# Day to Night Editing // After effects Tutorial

You just go double clip on the layer again, on the normal drone clip layer, go back to that same icon, and this time you'll have refine edge tool.
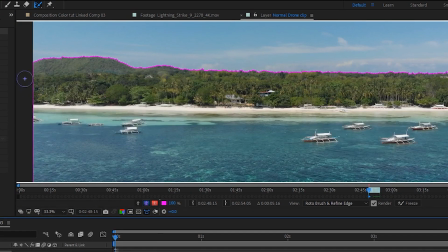(4:16)
Select that and just go over the edge of the actual rotoscoping. Again, this is another quite intensive effect, so it will take a little bit of time again, but once it's done,
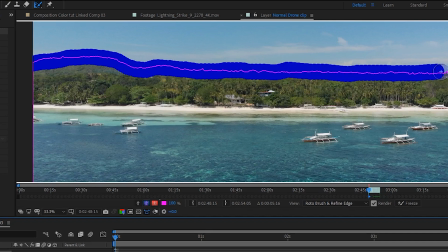(4:27)
basically what you'll have is it will just go out and try and smooth in,
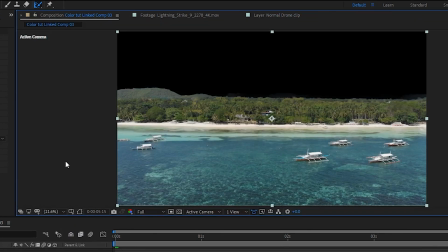(4:32)
almost like smooth and feather that edge to make sure it's not so jagged and harsh.
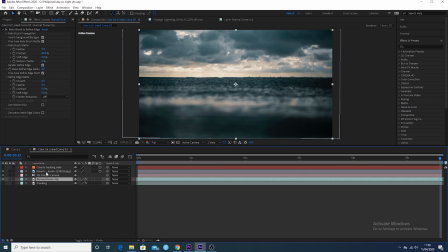(4:37)
All right, so with that sky taken out, all you want to do is bring out the clouds below the normal drone clip layer.
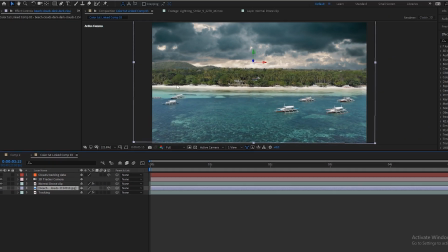(4:43)
And as you can see now, the sky has been replaced.
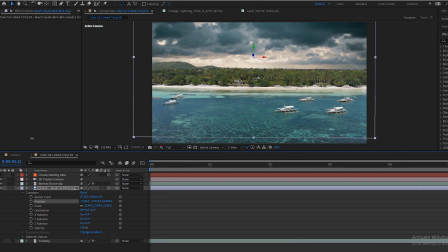(4:45)
Now all you have to do is just put in your sky to the position that you want it to be in so that it looks good to you.
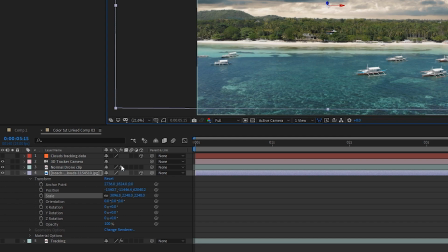(4:53)
Just play around with the scale position, X, Y, and Z rotation to make sure that the sky looks how you want it to look.
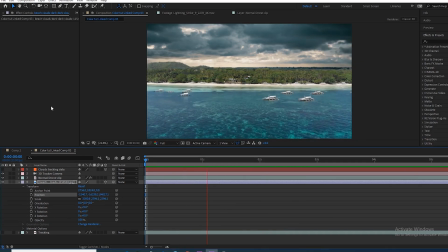(5:02)
All right, for me, that looks good. So the next thing you want to do is I'm going to start the color correction process. So just search for curves in the effects panel and bring that onto the normal drone clip layer.
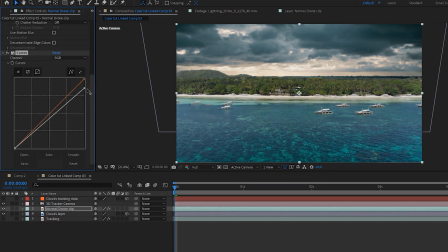(5:12)
And then just bring down the overall exposure
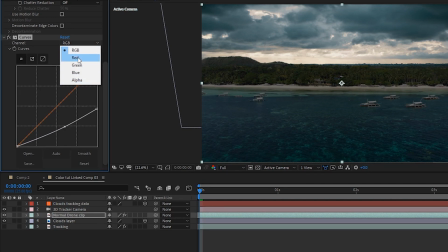(5:19)
and make some adjustments to the contrast using the curves. Go to the red channel, bring out some of the red because it's at night, so you're going to have less reddy colors. It's going to be more of a blue tint overall. Go to the blues, bring the blues up.
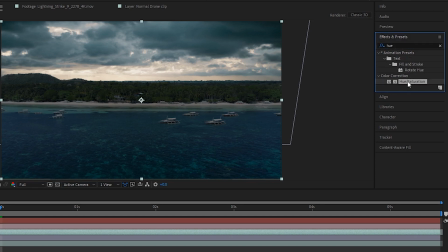(5:36)
I also brought on a hue saturation and brought down the saturation a little bit as well.
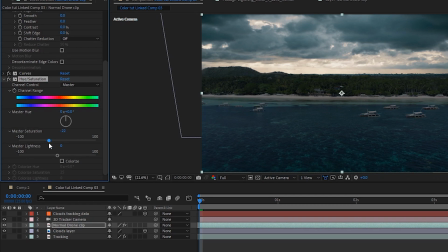(5:42)
Just play around with that because usually at night the colors are a little bit less saturated. So do the same thing for the clouds layer as well.
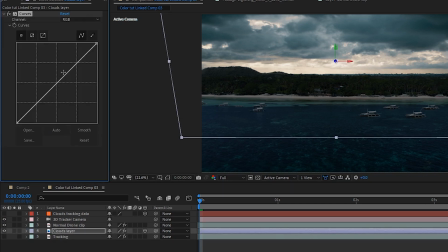(5:51)
Just bringing down the overall whites in the sky, making it a bit more contrasty so the clouds look a bit more menacing.
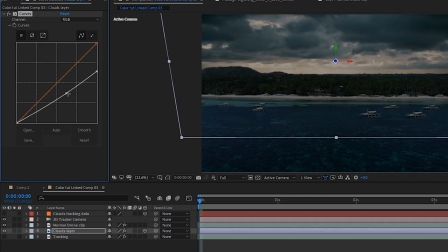(6:01)
Again, bring a bit of blue into the sky and take out maybe a little bit of the reds. Just have a play around with it, see what you like, see if they try and get the clouds in the foreground matching in terms of the color. All right, so once you've done the color correction, just go on to the clouds layer and duplicate it,
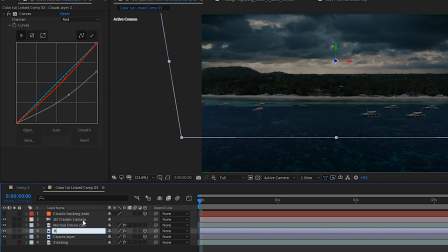(6:24)
and then just rename the new one to brighten the clouds.
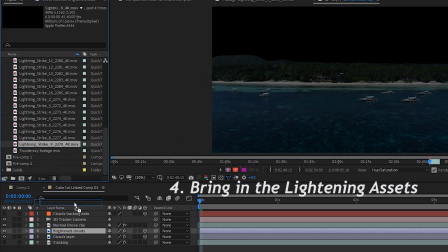(6:30)
Bring in your lightning layer, make it a 3D layer by pressing the cube icon.
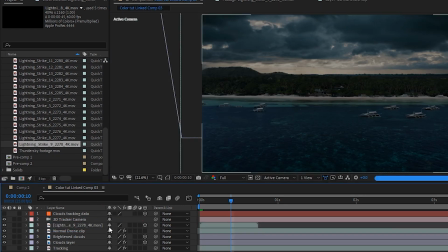(6:36)
Go to the clouds tracking data, copy the position
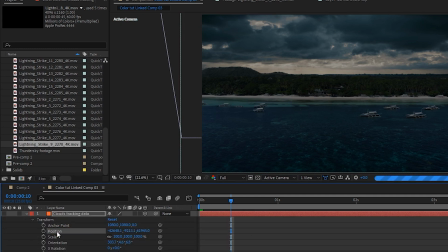(6:41)
information like we did before, and then paste it onto the lightning layer.
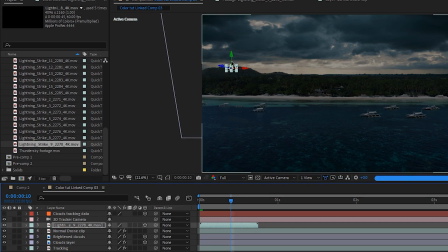(6:46)
And as you'll see, it will just put that lightning into the same position as the solid was, the original solid that we made.
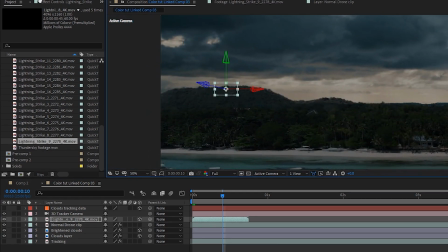(6:54)
So then, as we did before with the clouds,
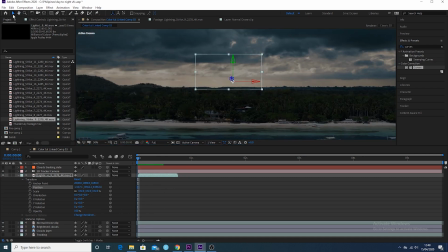(6:59)
you just want to reposition this lightning into the scene as we did previously, and just use the scale position X, Y, and Z rotation parameters to just position it into the scene as you want. I've just got it in the background here, so it's not really crazy visible,
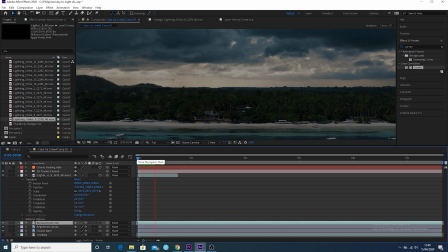(7:17)
but you can sort of see it because it's like way off in the background. Just rename that layer Lightning 1,
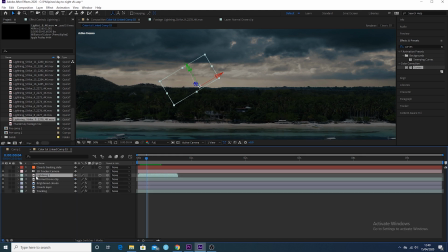(7:23)
Command D to duplicate it so that you've got two layers, and you can do this as many times as you want,
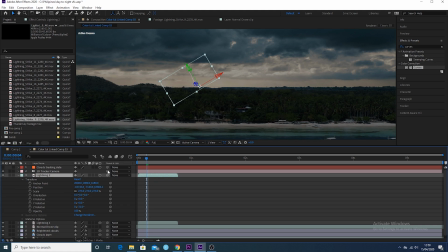(7:28)
but I'm just going to do two strikes of lightning just for the sake of this tutorial. So with the second layer selected, just move it to a different point in the scene, and again try to make it look a bit different to the first lightning strike just by moving the
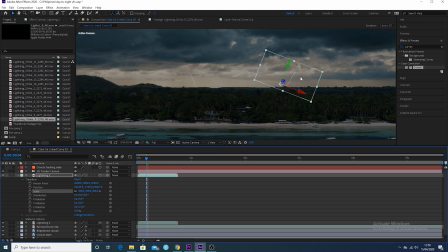(7:48)
scale and rotation, and also just move it to a different point in the timeline so that you get your second strike coming a bit later to the first one.
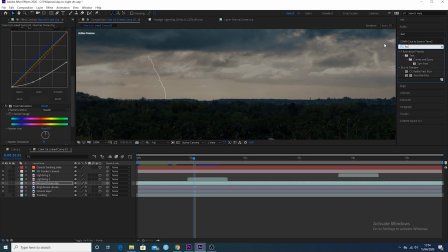(7:59)
And then you just want to go to the effects and presets and look for a fast box blur to put on both of the lightning layers and do the blur radius to about 2. That's what I did.